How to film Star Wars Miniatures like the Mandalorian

Well, hello there! So you wanna know how I actually filmed the miniature based scenes in my Star Wars short film?
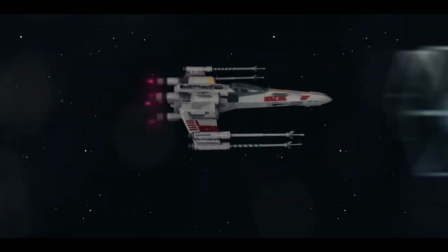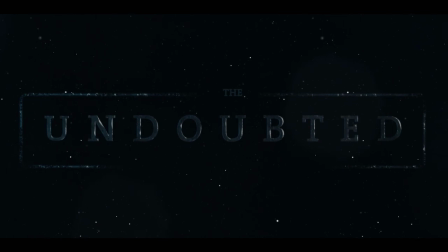Because I will take you on a journey of how I actually shot one of the scenes. It will be a TIE fighter flyby scene. And of course I have actually built everything up right now, so here we go.
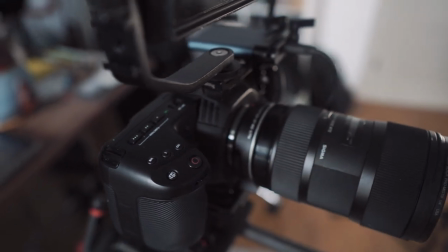0:33 So we have my BMPC 4K and the Sigma 18-35 on my newer slider that I got from Amazon, I guess,
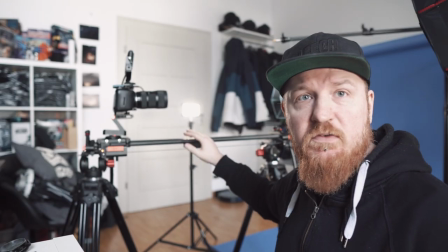0:42 for 250 euros with a small modification in it. But we'll talk about that in the review video of the slider.
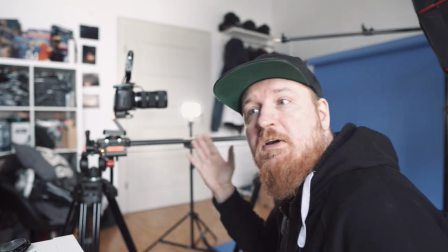0:51 And I have it on these two camera tripods that I also got from Amazon. Pretty good monitor to see what is up.
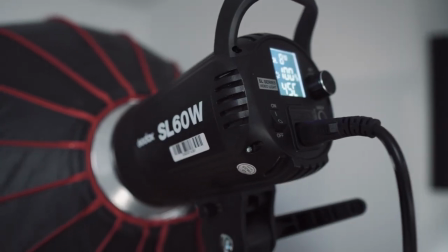0:57 And then I have two lights set up powered at max because we are filming in F11,
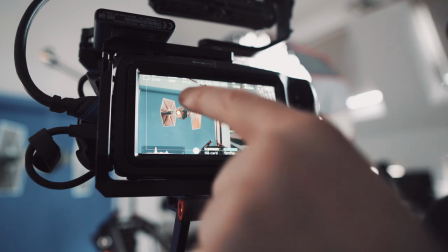1:03 which is quite a high f-stop number to get the TIE fighter sharp all the way and
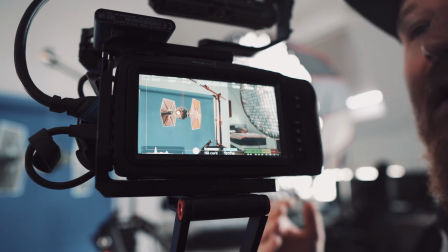1:08 that is actually one of the things that you need to do when you want to film miniatures get them
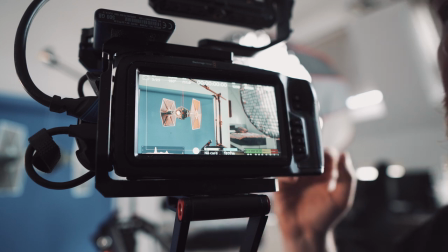1:13 sharp all the way through no small f-stop numbers because
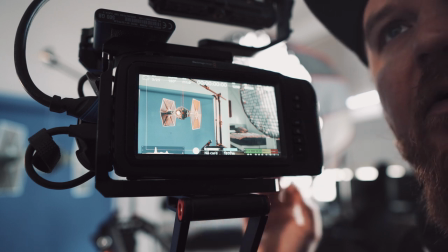1:18 miniatures only look realistic on film when they are sharp all the way
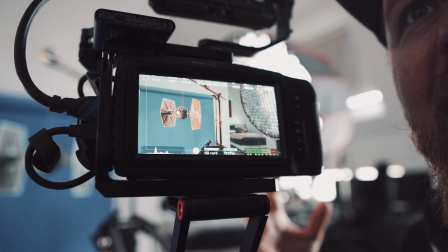1:23 through if not you actually see that they are miniatures and not real and we're
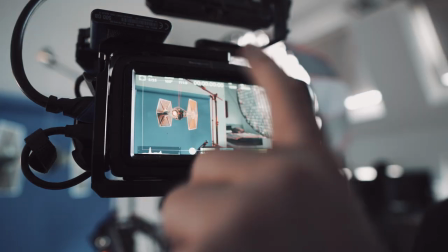1:28 actually filming in five frames per seconds to under crank the frame rate to We actually
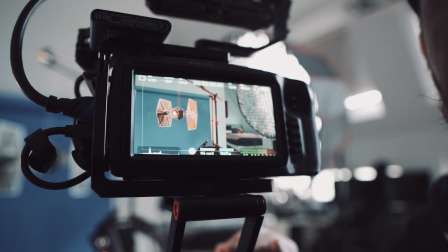1:32 get that nice and similar motion that the guys at ILM did in
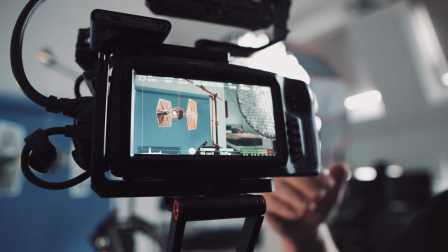1:37 the 70s when they filmed their TIE Fighter flybys and we are really going
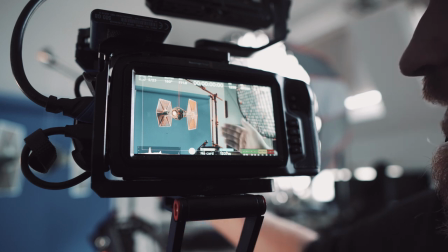1:42 slowly with the slider to get that janky movement in the camera
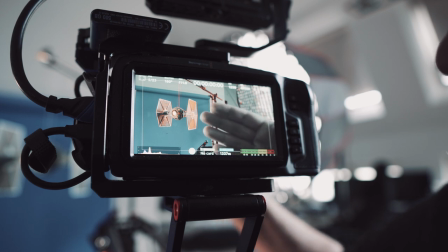1:47 that when you speed it up or play it backwards in normal frame rate you get
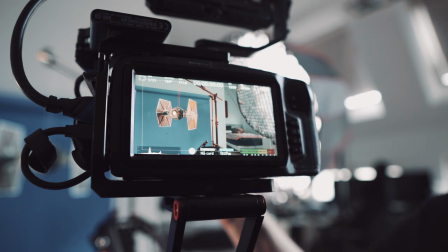1:51 a really fast motion and it looks really really good. and we are working with a 180 degree shutter rule to actually get the normal motion blur that you need to make it look a bit more real.
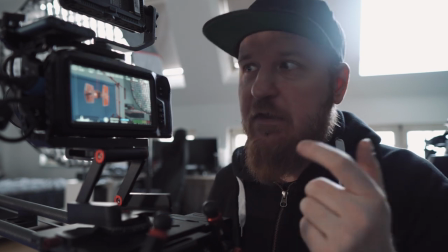2:05 Since we are actually working with a really high f-stop number we need a lot
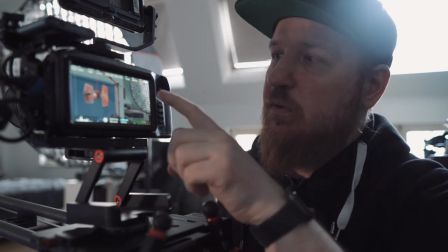2:11 of light to actually make that stuff look good so I cranked up my ISO settings to 1250,
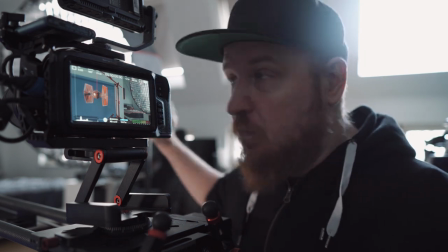2:17 the Godox as a 60 to 100% and the smaller
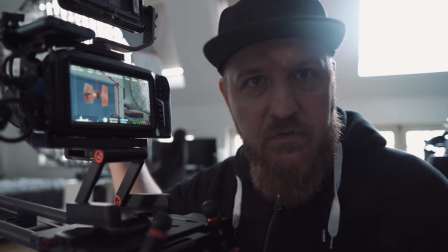2:22 Falcon Eyes light again to 100% and I'm not
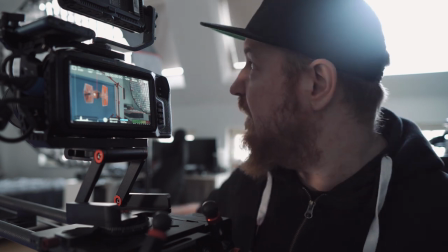2:26 sure if that is actually enough light for the situation because normally I have two Godox but one is right now off on shooting and
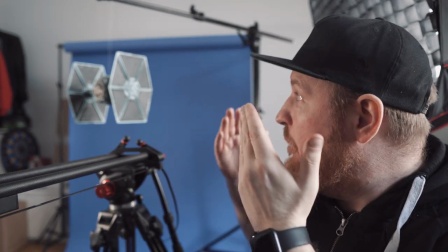2:34 then of course something that we also need is something to make the object that we want to film stand out in that case.
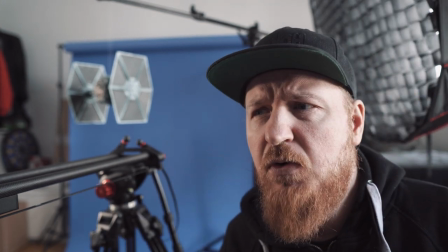2:42 It's a blue screen. I got the setup for around 60 euros from Calumet.
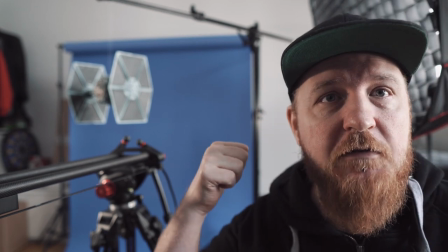2:48 That's a German photo brand. It's pretty cool. I also have a black background paper that was also like 40 euros or something.
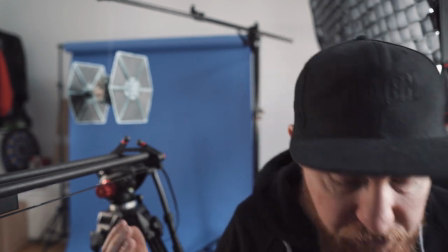2:57 So that's really good. It's very fast and exchangeable and it does its job very well.
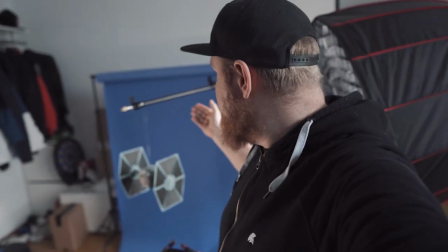3:03 And the last thing on my list is actually this giant heavy duty
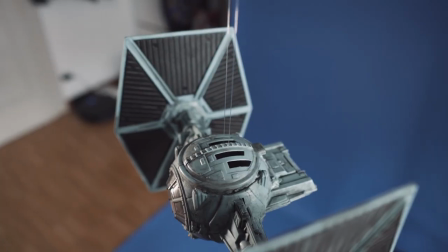3:07 tripod which in german is a galgenstativ i don't know the english word i guess it's
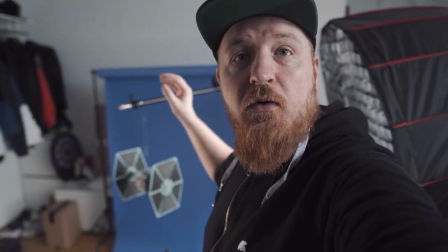3:12 heavy tripod i'm normally using it for my microphone to get that out of frame which
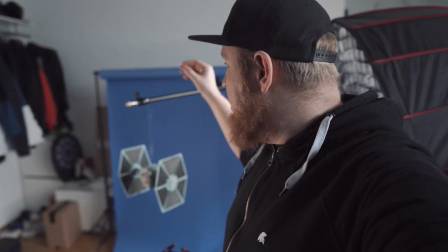3:16 works really well and now i'm using it for the
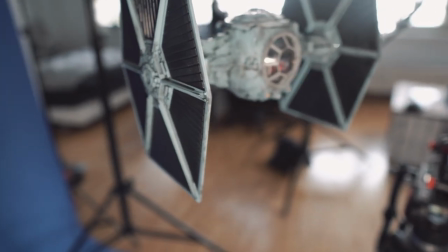3:21 tie fighter to hang from a fishing hook line i don't know the exact word for that as well i guess it's fishing line and
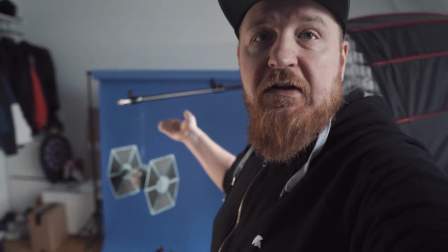3:29 it works very well you don't see the fishing hook in the shot afterwards or it's easy
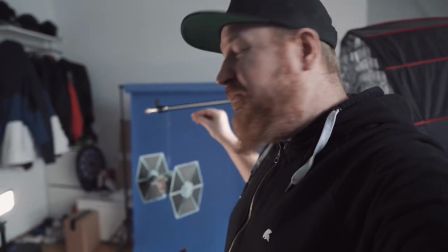3:34 to mask out and there's one small caveat to it and that is
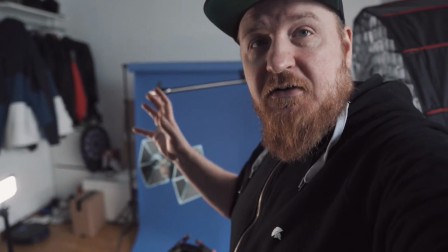3:38 actually that the problem is the tie fighter needs to pendle itself out and that can take some quite some time and if you accidentally
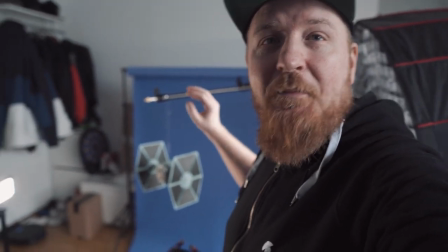3:47 bump against good that i didn't do that right now bump against the tripod then it takes a lot of time to actually wait again